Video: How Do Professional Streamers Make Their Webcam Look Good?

All right, back into the topics. So the first thing we need to figure out is what sort of lighting do you have available to you? Do you just have a desk lamp? Do you have a softbox light kit? Do you have some LED panels? What do you have that you can use at your disposal? Now you also want to keep in mind what white balance you're shooting for. This is where camera settings also play into this. You want to make sure you are recording in the white balance that most of your lights are in. Now it's okay to not have your white balance set to what all of your lights are. You can have like two tungsten lights and then one daylight or vice versa. You can use that to your advantage when creating kind of an accent piece to your lighting in a sense. But the first thing we need to get into are the basics of lighting. We're going to first talk about a one light setup and
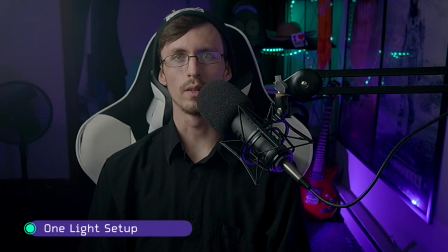then we're going to move into three lights okay so the first one would be a one light setup that is what we're running right now i have one light
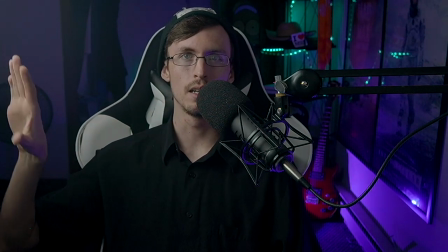source lighting my face it is almost at a 90 degree angle which is
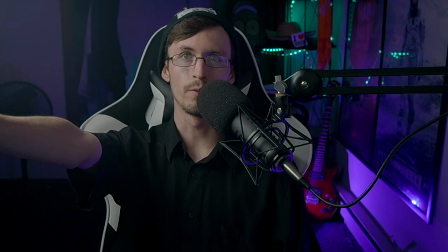not ideal you would want to put that light i just hit it over at about a 45 degree angle from between the camera and your face that's going to create a
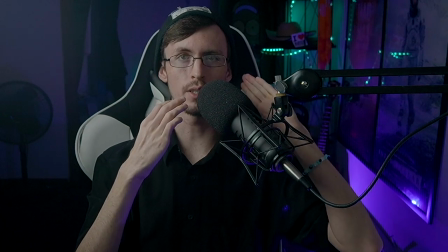nice nice shadow effect going across your face on the shadow side and it's gonna kind of give you the start of a
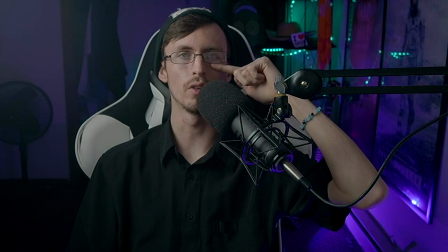Rembrandt light wizard which is where you get a triangle underneath underneath your subject's
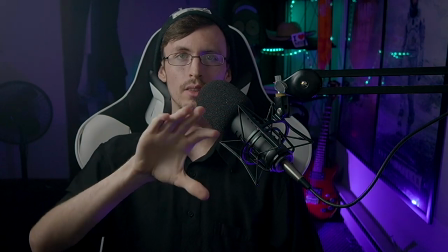eye on the shadow side so get that light 45 degrees if
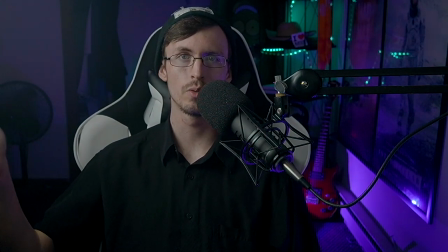possible it's not possible right now so it's near 90 degrees from me shining
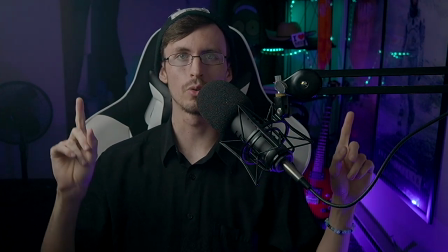across my face I'm making sure that the soft box is flagged off from the
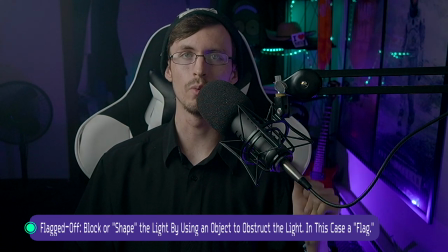background so it does not spill onto the background and take away any of the color that I have back there with the RGB lights.
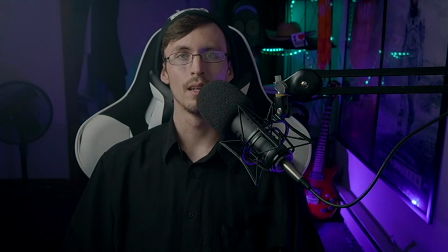It is lighting exclusively me. Now there is one thing I would like to note right here.
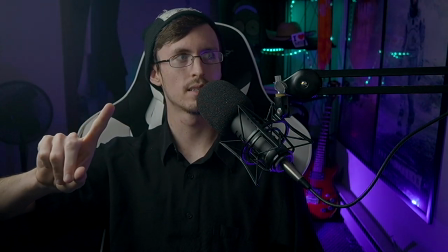Do you see this? Do you see this kind of haloing effect going on right here?
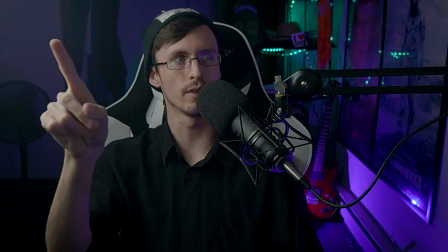I'm trying to figure out how to outline it. You see this kind of haloing effect over here. It's a little brighter. It kind of seems fuzzier in a way.
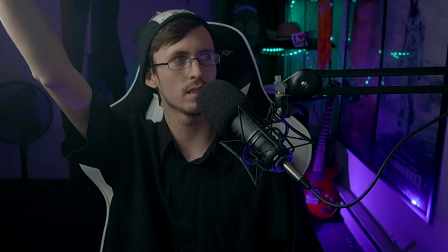Maybe it seems a little dustier. It's a halo effect. That is a lens flare and the reason that's happening is because the
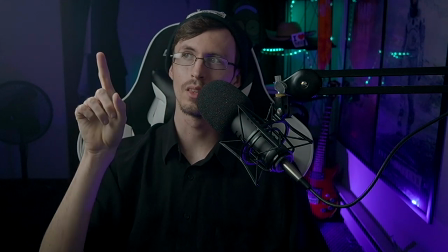light is actually hitting the lens the light is actually hitting the
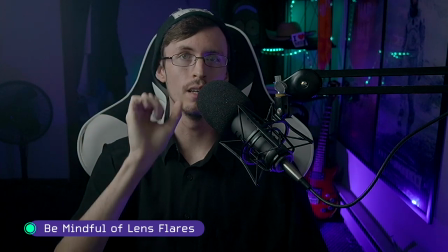lens now I have a lens hood on my lens but it's not large enough
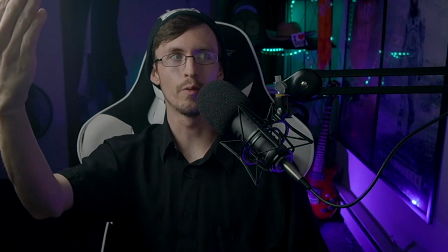to block out this light the light is still far enough this way and angled
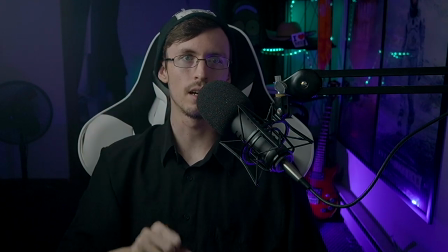enough this way towards you that it's hitting the lens and it's causing a lens flare so I should flag off that from the camera
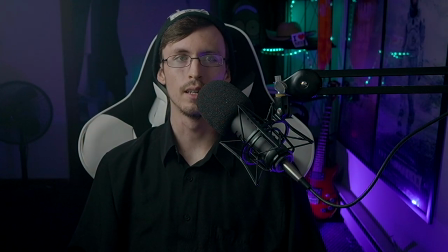to uh to a degree at least and get rid of that halo effect it's something that i should keep in mind so keep that in mind if you are doing a one light setup it's not the end of the world you might even like it you might think it's a little stylized you get a little bit of a
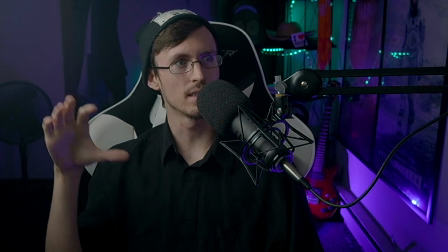kind of a uh dancing uh what are they called the dancing dogs or uh the light rays the god rays you get a little bit of that going on so maybe you like it maybe that's what you want but the fundamentals of lighting is the same no matter how many lights you have it just gets more complex the more you add but it gets more complex the more you add but it gets it's more difficult
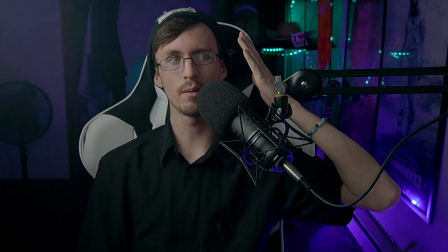to do it well with one light so right now we have the shadow side of my face right over here this is the side of my face that is receiving less
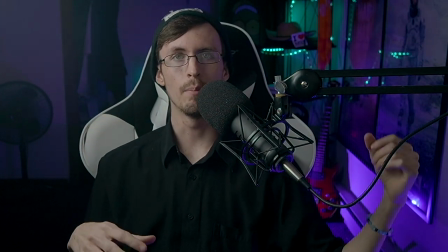light this is the highlight this is the shadow side it makes the image more pleasing when you have the camera on the
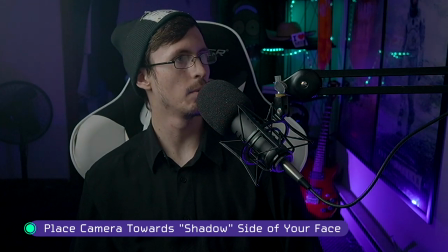shadow side the brights just aren't as obnoxious if you look these brights are pretty obnoxious now if i look this way
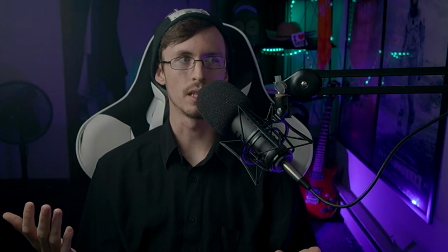i'm going to look directly into the light and you're not really going to see the difference that i'm talking about put your camera on the shadow side we talked about that earlier
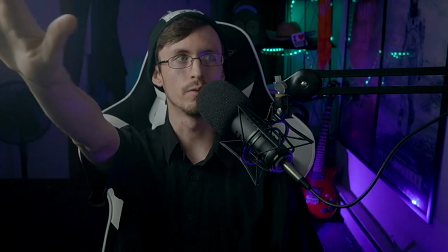and having it go across your face preferably at a 45 degree angle from right out here instead of right immediately over here and
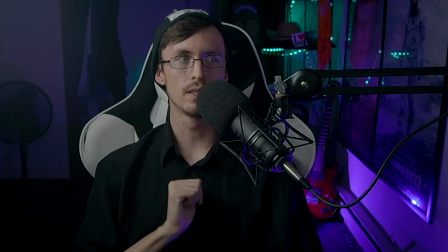you'll get that shadow side on this side of your face now what if this side of your face is a little bit too dark what you can do is have